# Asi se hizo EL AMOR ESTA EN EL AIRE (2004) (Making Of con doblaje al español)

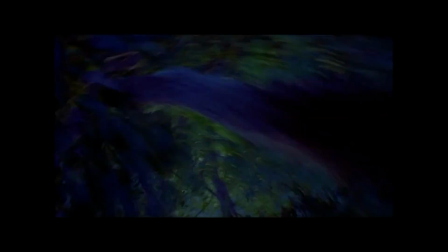Me caigo en los árboles. Son las primeras escenas de acción que he hecho. ¡Muy bien!
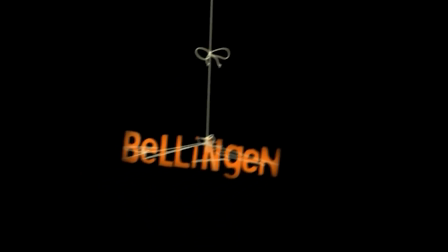Bellingen. El equipo de localización vio docenas de pueblos. Cuando llegamos a Bellingen, hubo un suspiro de alivio.
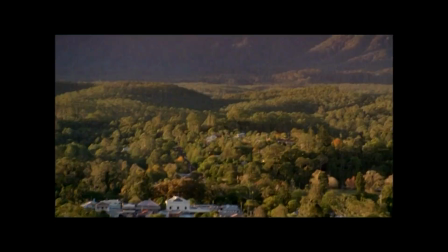Bellingen es un sitio mágico y no tuvimos que crear mucho más. El pueblo es una mezcla de lo moderno y lo tradicional con la calle principal clásica.
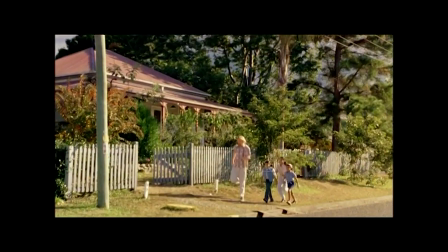Sobre todo, encontramos la casa de Glenda en el lugar perfecto.
¿Es tan difícil creer que haya un hombre en mi casa?
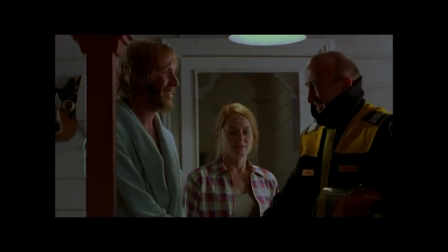Bienvenido a Clares, profesor. No está mal, es muy mono.
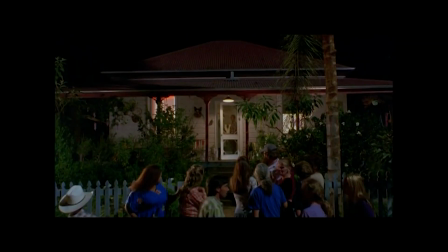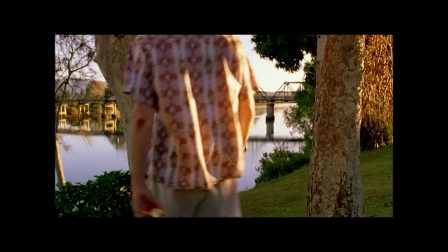La ventaja de Bellingen es que tiene una atmósfera tropical que da una idea de lugar exótico.
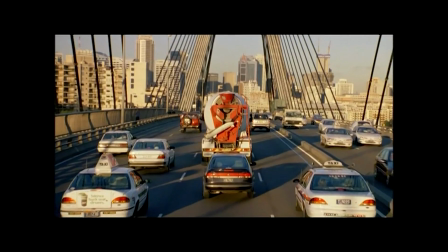Queríamos que fuera exuberante, justo lo contrario del lugar lleno de ladrillos y cemento de donde viene Danny.
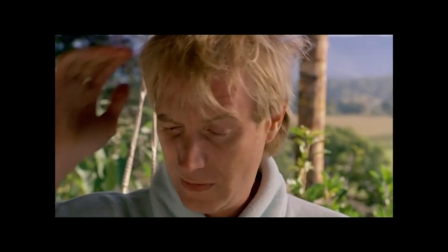Y Bellingen es un lugar exuberante durante todo el año.
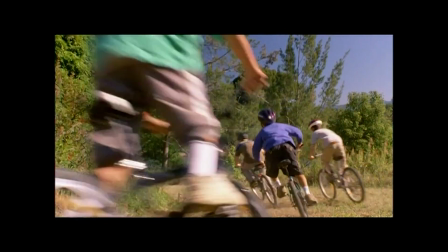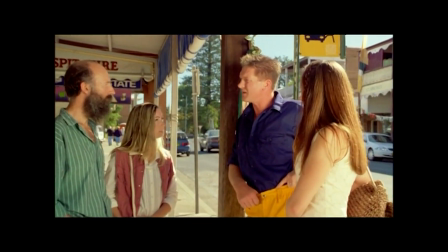Nah, no parecía ser del espacio exterior. No tenía mala pinta por lo que vi.
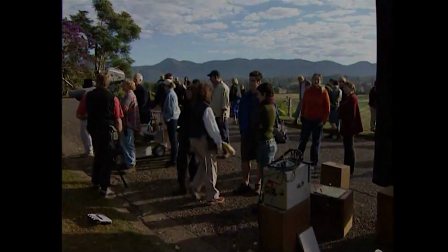Me adapté de inmediato al pueblo de Bellingen. Me lo pasé muy bien. Ha conocido a casi todo el mundo en el pueblo.
¡Es ahí abajo! Bien.
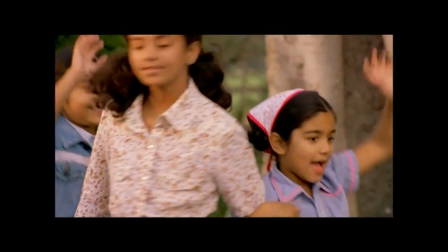¡Hasta luego! ¡Adiós! ¡Adiós! ¡Adiós! ¡Gracias! ¡Hasta luego!
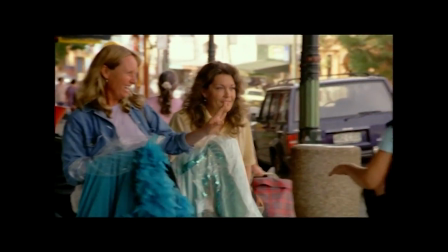Bellingen está lleno de gente estupenda. Y tuvimos suerte de que un gran número de ellos trabajara en la película como extras.
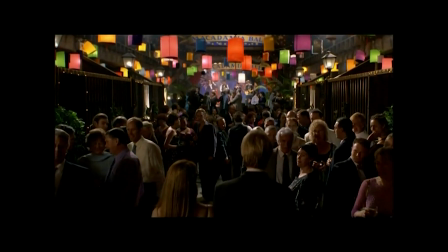Fueron muy buenos con nosotros y hubo momentos muy divertidos.
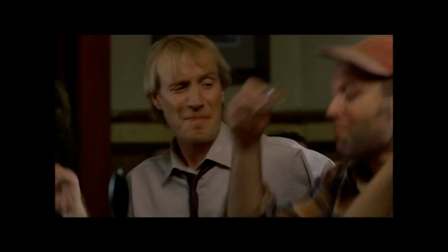Un grupo de residentes de Bellingen que hacen de amigos de Rhys en el pub vinieron a Sydney por sus propios medios para hacer de extras en las escenas del pueblo que filmamos aquí,
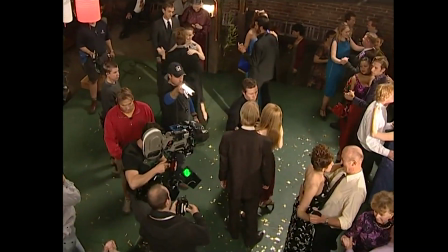como la del baile. Eso fue estupendo para la película.
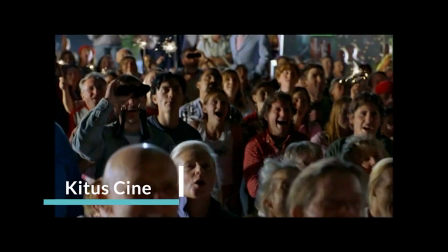El ambiente fue muy cálido y atractivo, no solo por el paisaje, sino también por los habitantes del pueblo.
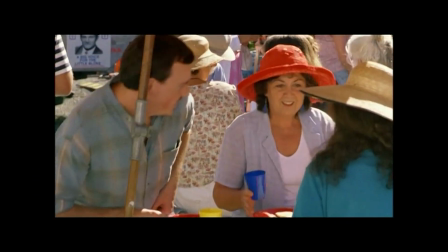Visita mi canal.
¡Oh! Maná de Beijing para toda la familia.
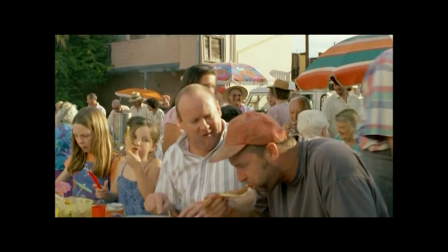Hola. Gracias, Jin. Estupendo. Muy bien hecho. Es agradable que te sirva él para variar.